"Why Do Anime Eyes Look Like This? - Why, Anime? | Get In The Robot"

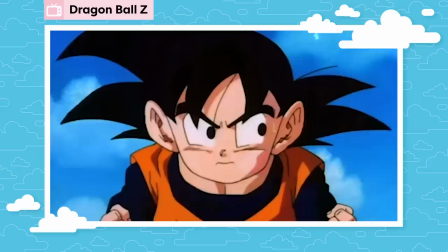(0:00)
If you're watching this, chances are you know anime. But when the average person on the street hears the word anime, they probably imagine characters with big heads, bigger and weirder hair, and of course, enormous eyes.
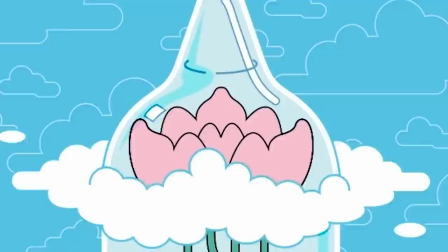(0:12)
But did you ever wonder why they're like that? Beautiful transition, I know. Let's talk about anime eyes.
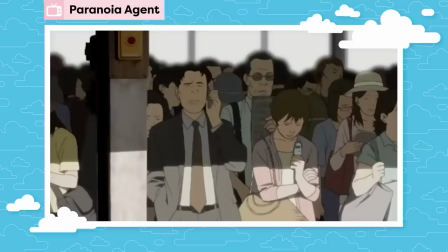(0:21)
First, let's talk about the tropes you probably already know.
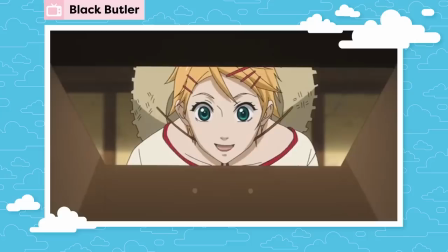(0:24)
Even in shows or movies with more realistic styles like Paranoia Agent or Akira, eyes are way bigger than anything we'd see in real life.
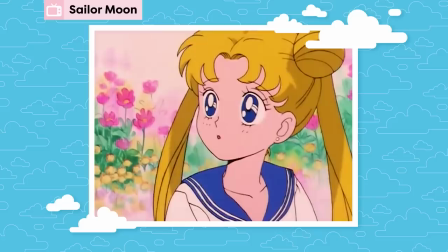(0:32)
Across the board, anime animators, studios, and genres feature exaggerated eyes. A classic example is Sailor Moon. Usagi and company have big expressive eyes shining with emotion that take up over a third
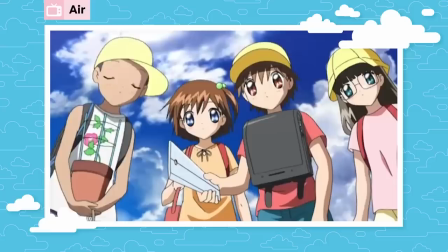(0:45)
of their face and they're tame compared to enormous peepers on characters in Vampire Knight,
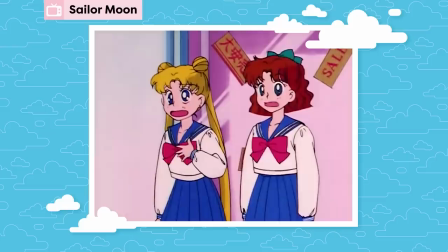(0:50)
Air, Hiraran Revolution, or Klanan. These stylized eyes have become an anime trope of their own with certain eye types being associated with certain character traits.
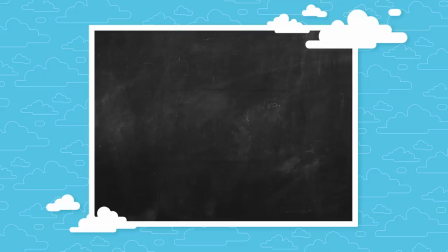(0:59)
If you're looking at characters with big, open eyes, they're probably one of two things.
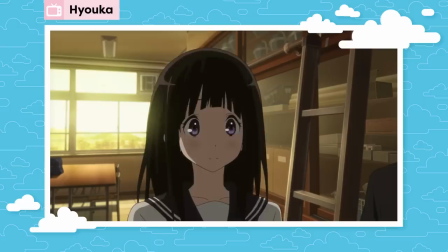(1:04)
One, they're sweet, innocent, enthusiastic about life, and earnest about love. Think Erochitanda from Hiyoka.
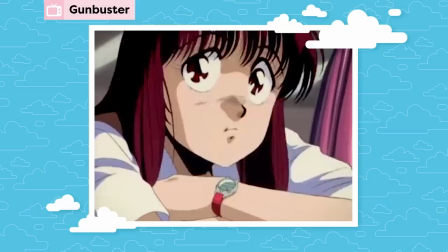(1:10)
She's always curious about mysteries, and it shows. Like, look at those eyes. This usually applies to kids and young women. Or two, on occasion, young men who made pacts with the devil. Yeah, don't you hate it when your eyes get big whenever you sell your soul to the devil? It's the worst. Trust me. Great example is seal phantom time. Look at those lashes Generally speaking the smaller the eyes the crueler
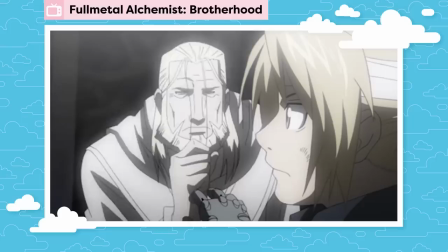(1:34)
the character assassins villains jaded Cads and bullies all tend to have smaller more narrow eyes compared to the heroes examples are full metal alchemist father
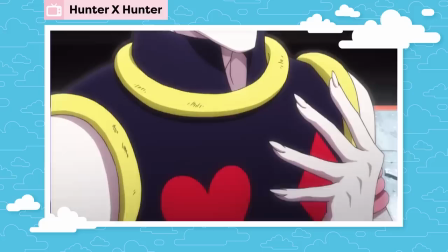(1:43)
Who's an a**hole god that happens to look like Ed's dad hunter hunters Ahsoka who should have
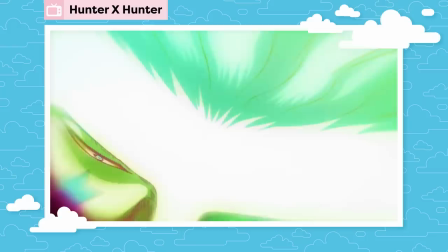(1:48)
probably been on some kind of watch list I just can't wait To break you and vicious from cowboy bebop whose name is literally vicious also He's fond of church shootouts,
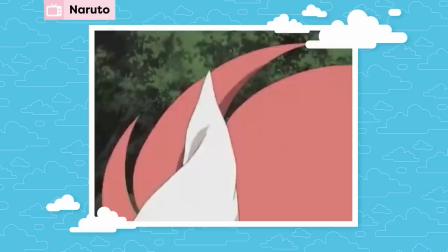(2:01)
so and the list goes on of course for every rule There's an exception to you from Naruto has eyes about the same size of the protagonist That is until she reaches the second stage of her seal and you know not to be off But I always thought she looked
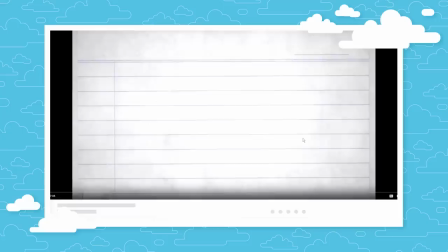(2:15)
way more attractive in the second state I don't know if that says a lot about me I have a whole video on my channel where I talk
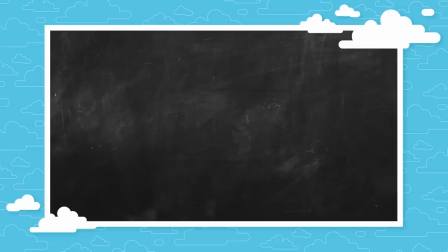(2:23)
about liking anime girls a slight plug. Actually, I don't know if you should watch that
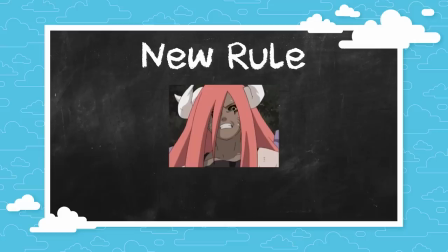(2:28)
Whatever my reputation is ruined anyway moving on which brings us to another role If your eyes have blackened out pupils,
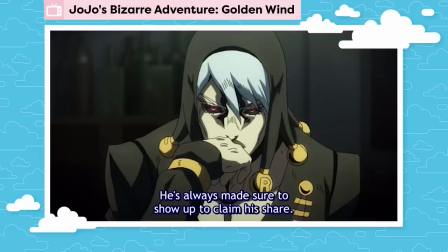(2:35)
you're probably vile possessed or some combination of the two risotto negro dark
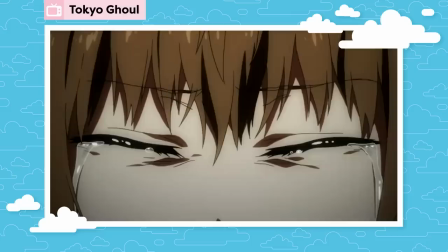(2:39)
Naruto Majin Buu from Dragon Ball Z Tokyo Ghouls ghouls They're all
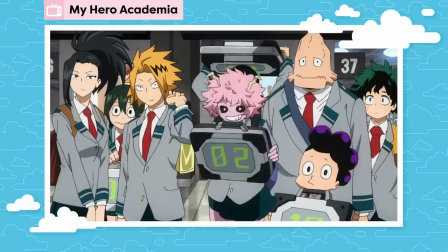(2:44)
super evil and boy. Can you see it in their beady beady eyes? But again, there are exceptions.
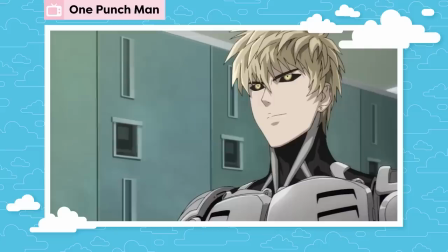(2:50)
My Hero Academia's Mina Ashido is a bubbly, friendly acid queen, and One Punch Man's Jenos is a virtuous cyborg.
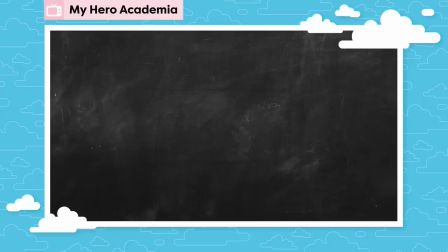(2:56)
Their black eyes aren't evil, just a clear signal that they're not completely human. Okay, in Mina's case, it's probably a reference to her hero name, Alien Queen, which is a reference itself to Ridley Scott's Alien movies, but you get the point. If you got black eyes, you're probably a little different. So, why eyes? We know that eyes carry a lot of meaning in anime, but there are also some cultural factors at play that can help explain why eyes are so dang important.
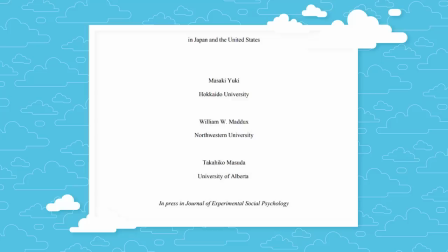(3:23)
In 2007, a scientific study asked, were there any cultural differences in how Japan and the United States recognized emotions?
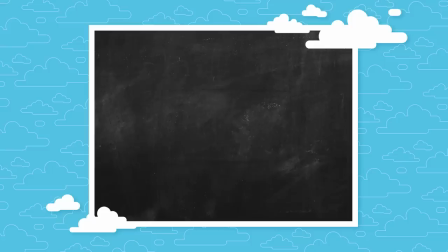(3:30)
Their first experiment looked at the kind of typed emoticons each country used.
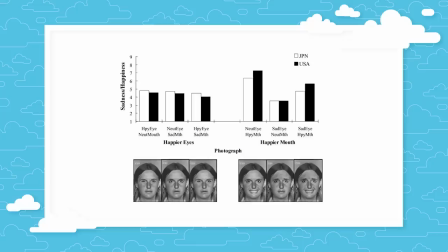(3:34)
American faces like happy or sad changed the mouth, while Japanese emojis for happy and sad changed the eyes.
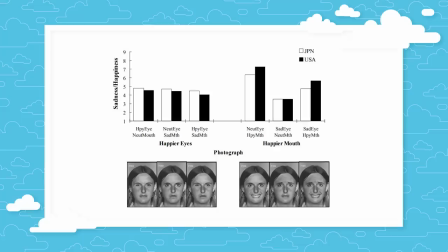(3:41)
For the second experiment, where researchers showed digitally modified faces with eyes and mouths, showing different emotions, the results were similar. Americans generally read emotions by the mouth, and Japanese participants generally read the eyes. Scientifically, reading the eyes is a better way to tell someone's mood.
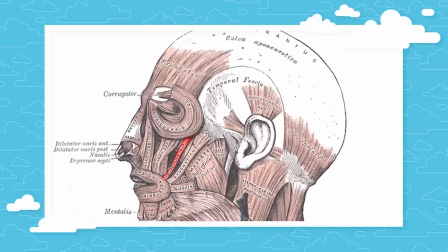(3:57)
It's harder to control the eyes, oh god, orbicularis oculi, muscles, compared to the mouth's zygomatic major.